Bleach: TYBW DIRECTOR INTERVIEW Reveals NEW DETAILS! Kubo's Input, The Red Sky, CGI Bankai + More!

If you want to treat yourself or someone you know to one of these boxes to help see out the season of cherry blossoms in style, then make sure to follow the links down in the description and the pinned comment, and use my code for $5 off of your purchase. Thanks everyone, and enjoy. After that, Taguchi detailed the reasoning behind the bold colour choices throughout the core,
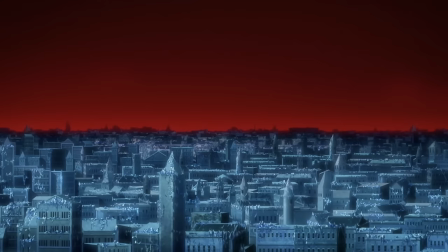1486s
specifically those of the transformed Seirete after the Vanden Rijks invasion, going on to say,
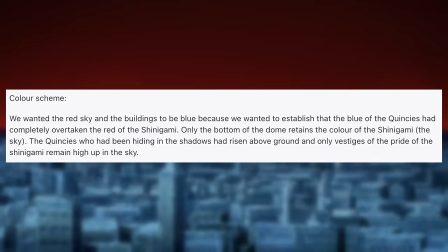1493s
we wanted the red sky and the buildings to be blue because we wanted to establish that the blue of the Quincy's had completely overtaken the red of the Shinigami. Only the bottom of the dome retains the color of the Shinigami, the sky.
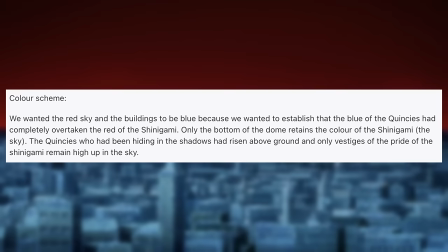1506s
The Quincy's who had been hiding in the shadows had risen above ground and only vestiges of the pride of the Shinigami remain high up in the sky. considering how divisive the red sky has been it's certainly interesting to get the director's own take on why the choice was made i like the concept
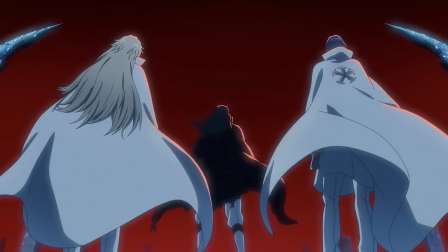1524s
and i like the theory behind it thematically it makes sense this idea of the blue of the quincy's completely taking everything over and i never really thought of it
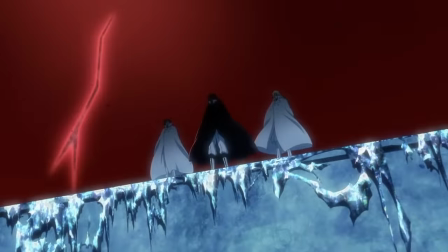1532s
like that however i'm also not sure it really makes sense he mentions the blue of the quincy's completely overtaking the red of the shinigami but firstly the red sky was introduced by the Vandenreich and their shadow transformation.
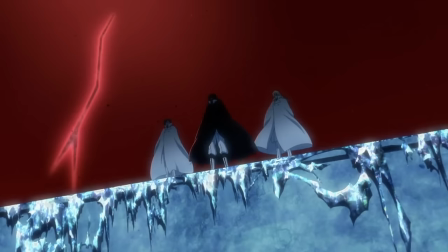1546s
It's got nothing to do with the Shinigami in a literal sense anyway. And secondly, I would argue the blue buildings don't really overtake the red.
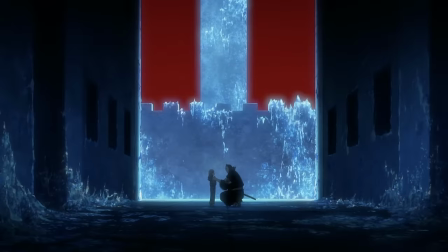1554s
The red is by far the most prominent color in virtually every single shot. So that doesn't make much sense to me ultimately, but I do like the visualization of the Quincy's rising up out of the ground, out of the shadows, and pushing the Shinigami's pride upwards. that's a cool visual.
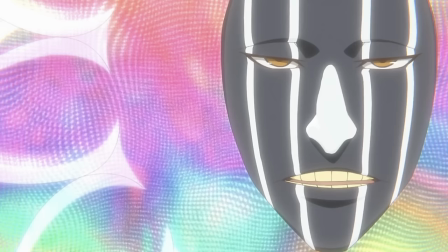1569s
Next we have a few smaller insights that we can somewhat breeze through.
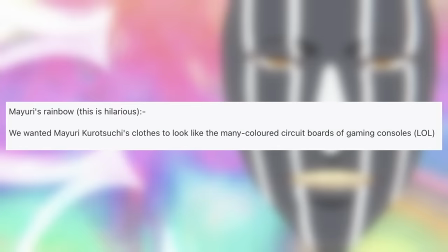1573s
Firstly Taguchi says of Mayuri's sun suit we wanted Mayuri Kurotsuchi's clothes to look like the many colored circuit boards of gaming consoles. That's really funny and not something I thought of at all when I saw him but the rainbow colors do fit his suit while he's
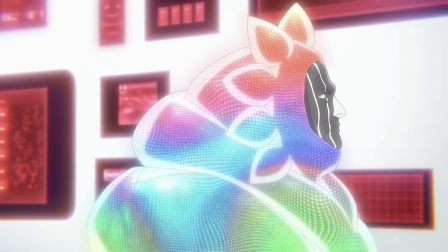1588s
inside his light-filled laboratory and I can't help but feel a circuit board is pretty apt for Mayuri too. Taguchi then describes why they chose to use 3D CGI for certain Bankai revealed in part two,
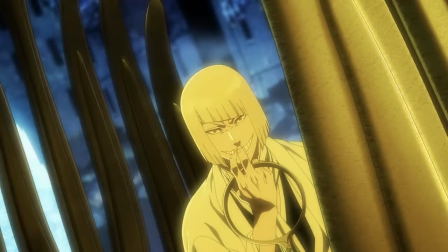1601s
namely Shinji's Sakushima Yokoshima Hapo Fusagari, Rose's Kinshara Butoudan, and Komamoto's Kokujo Tengen Mio Dangai Joy, saying,
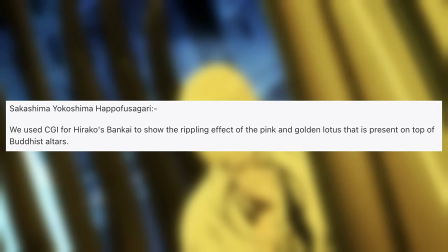1611s
we used CGI for Hirako's Bankai to show the rippling effect of the pink and golden lotus that is present on
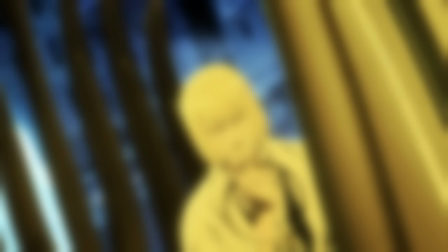1619s
top of Buddhist altars. And then in reference to the other two, he says, we used 3D CGI for these Bankai,
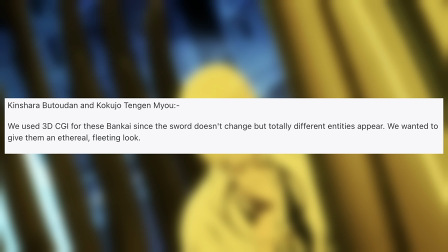1626s
since the sword doesn't change but totally different entities do appear. We wanted to give them an ethereal fleeting look. I'm pretty sure, certainly where Kokujo Tengen Miodangai Joi is concerned,
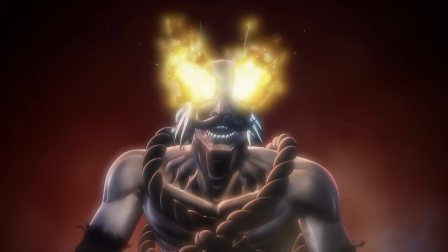1638s
the idea was brought up that CGI was used to make the towering monstrosity appear alien and eerie, and it's nice to hear that essentially confirmed here, even if I probably would have still preferred them to be hand-drawn overall.
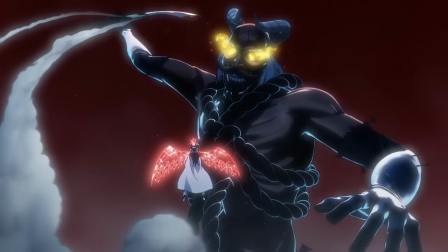1652s
The same applies for Rose's dance troupe, though again I think they achieved what they were going for, the figures in question do look strange and unearthly. Though it's funny that he mentions they chose to use CGI for these Bankai because the sword doesn't
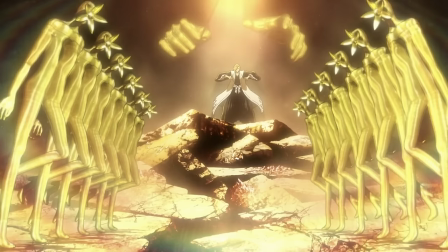1666s
change when Rose's Kinshara transforms into a conductor's wand in Bankai. There's a brief bit next about the imagery of the child's pinwheel in episode 14 that heralded the arrival of the Vandenreich, with Taguchi saying,
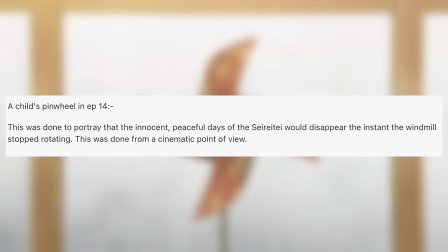1679s
this was done to portray that the innocent peaceful days of the Seirete would disappear the instant the windmill stopped rotating. This was done from a cinematic point of view. Afterwards, Taguchi speaks briefly on the Sternritter meeting that we saw at the start of episode 15, which I was very excited to see crop up,
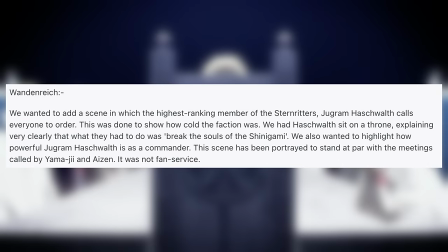1698s
going on to say, we wanted to add a scene in which the highest ranking member of the Sternritter Yugram Hashwalth calls everyone to order. This was done to show how cold the faction was.